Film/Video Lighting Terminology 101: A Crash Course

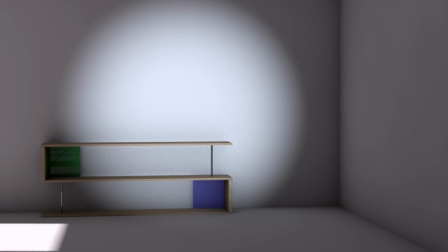(8:14)
If we switch over to flood, on the other hand, we lose that intensity right in the center, and now we have a greater distance covered by the light. Now on to color temperature.
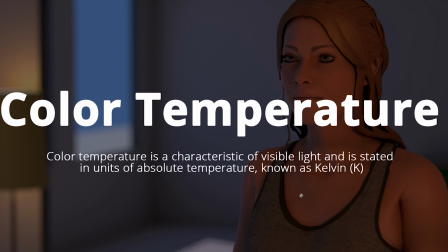(8:25)
And color temperature is the characteristic of visible light and is stated in units of absolute temperature known as Kelvin. That's a very vague definition, and what it really comes down to is what color temperature your lights are.
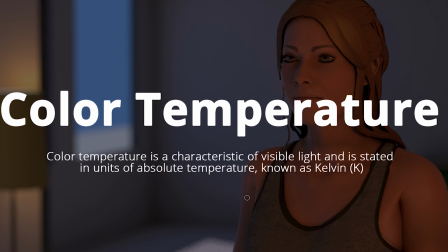(8:42)
So your lights will fit somewhere on this scale of Kelvin, and the warmer the color of the light is, the lower the Kelvin number. And the higher the Kelvin is, the more blue or cool looking the color is.
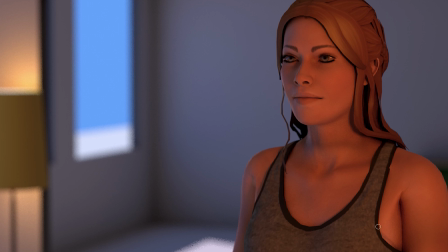(8:56)
So in this scene here, we have three different light sources. We have the daylight coming in here, which is around 6,000 Kelvin. We have this lamp, or the practical, and that's at 3,200 Kelvin.
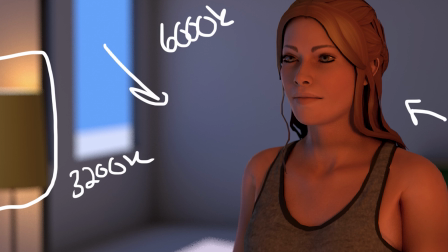(9:13)
And then we have this really orangey red light coming in from our key light, and that is going to be at 2,800 Kelvin. Now remember, all of these numbers and the color that they produce is going to be relative to what your camera's set at.
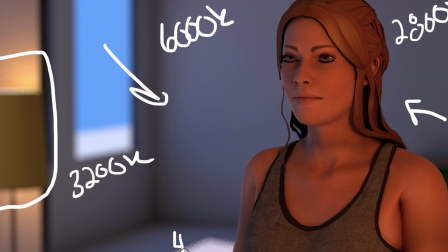(9:29)
So in this case, my camera was set at 4,300 degrees Kelvin. Now what that's going to do is make all of the numbers above that bluer and all the numbers below that more orange.
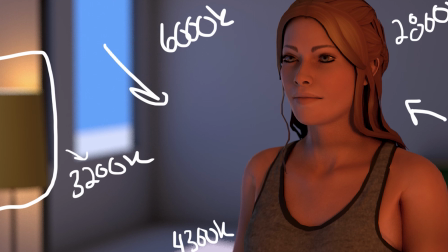(9:44)
Now I can run through a couple of these different feels so you can see, and all I'm doing here is changing the color temperature.
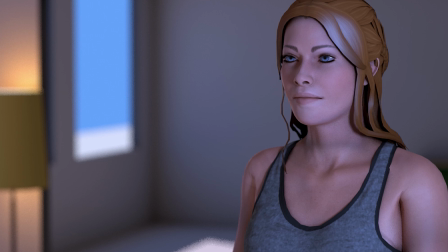(9:51)
This is the key light at 6,000 Kelvin, matching that outdoor light. You're getting a very blue, cold feel. And this is something that you can really use to adjust the mood of your scene.
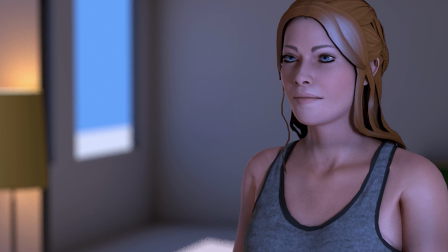(10:03)
Now, if I wanted to get all those lights to be white so that key light isn't blue on the talent, what I can do is adjust that light to 4300.
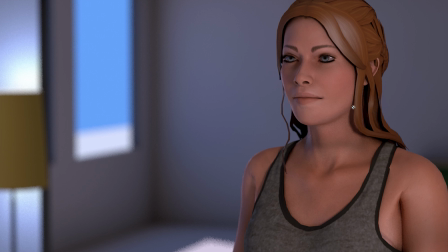(10:11)
Now we're getting a nice white light on the talent. I also changed the practical to be that white light. But the thing we didn't change was the sky out here. That's still at 6000 Kelvin.
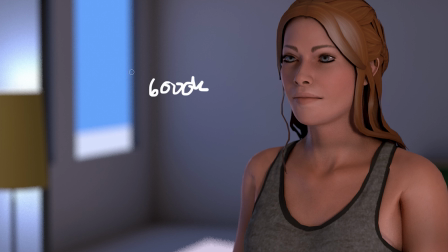(10:25)
And what we can do if we want to get that outside light to match the inside light is we can change all of our settings, including our camera, to 6000.
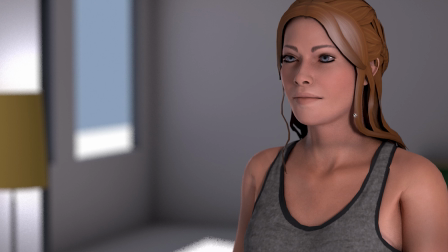(10:35)
So here's that same shot, but now we have our light on our talent at 6000. We have our window light coming in at 6000. And we have our practical light at 6000 Kelvin.
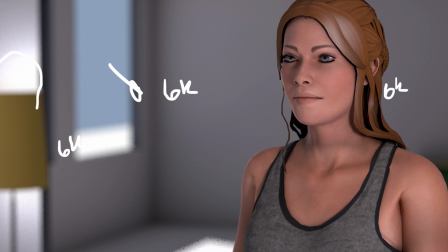(10:50)
And all I've done here is change the color temperature of the camera and the lights. So this is something you can play around with, and you can really get creative to make it feel how you want it to feel.
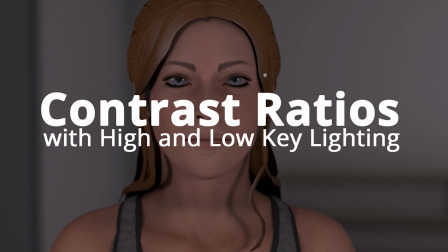(11:02)
The last thing I wanted to talk about is contrast ratio, and I'm also going to throw in high and low key lighting in this because they kind of fit in talking about the ratios.
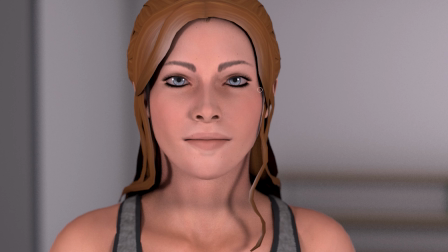(11:13)
So first we'll talk about what is high key. High key lighting is lighting where there's very little shadow. It's lit very brightly, which you'll see a lot of the time on like daytime talk shows or commercials where the feel is going for very happy and bright.
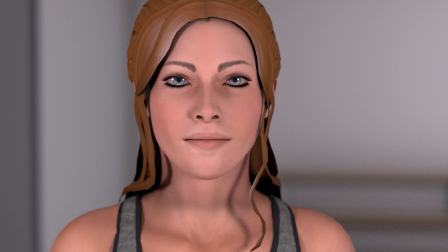(11:29)
Next is low key lighting, which is the opposite. It's very contrasty, very dark.
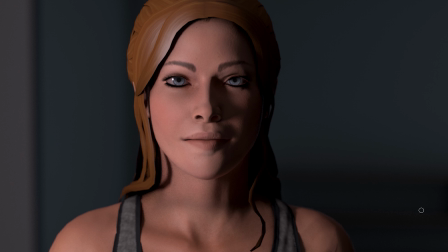(11:34)
You see this a lot in narrative type films and can be usually attributed to something that's a little more dark or mysterious. And you really just have to choose which look you're going for.
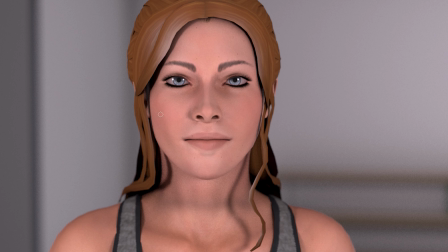(11:46)
Now, talking about the contrast ratios, we're going to be looking at the face in particular, but a contrast ratio is just going to be the ratio between the brightest brights and the darkest darks in a scene. We're just going to be looking at the face because it's a little easier to demonstrate for you.
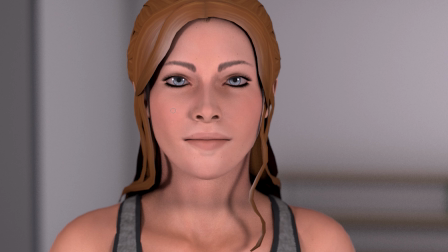(12:03)
With high key lighting, you're going to have a very low contrast ratio. So in this shot here, our talent is lit from both sides evenly. This is going to give us a 1-to-1 contrast ratio. That means the key light and the fill light have the same amount of power.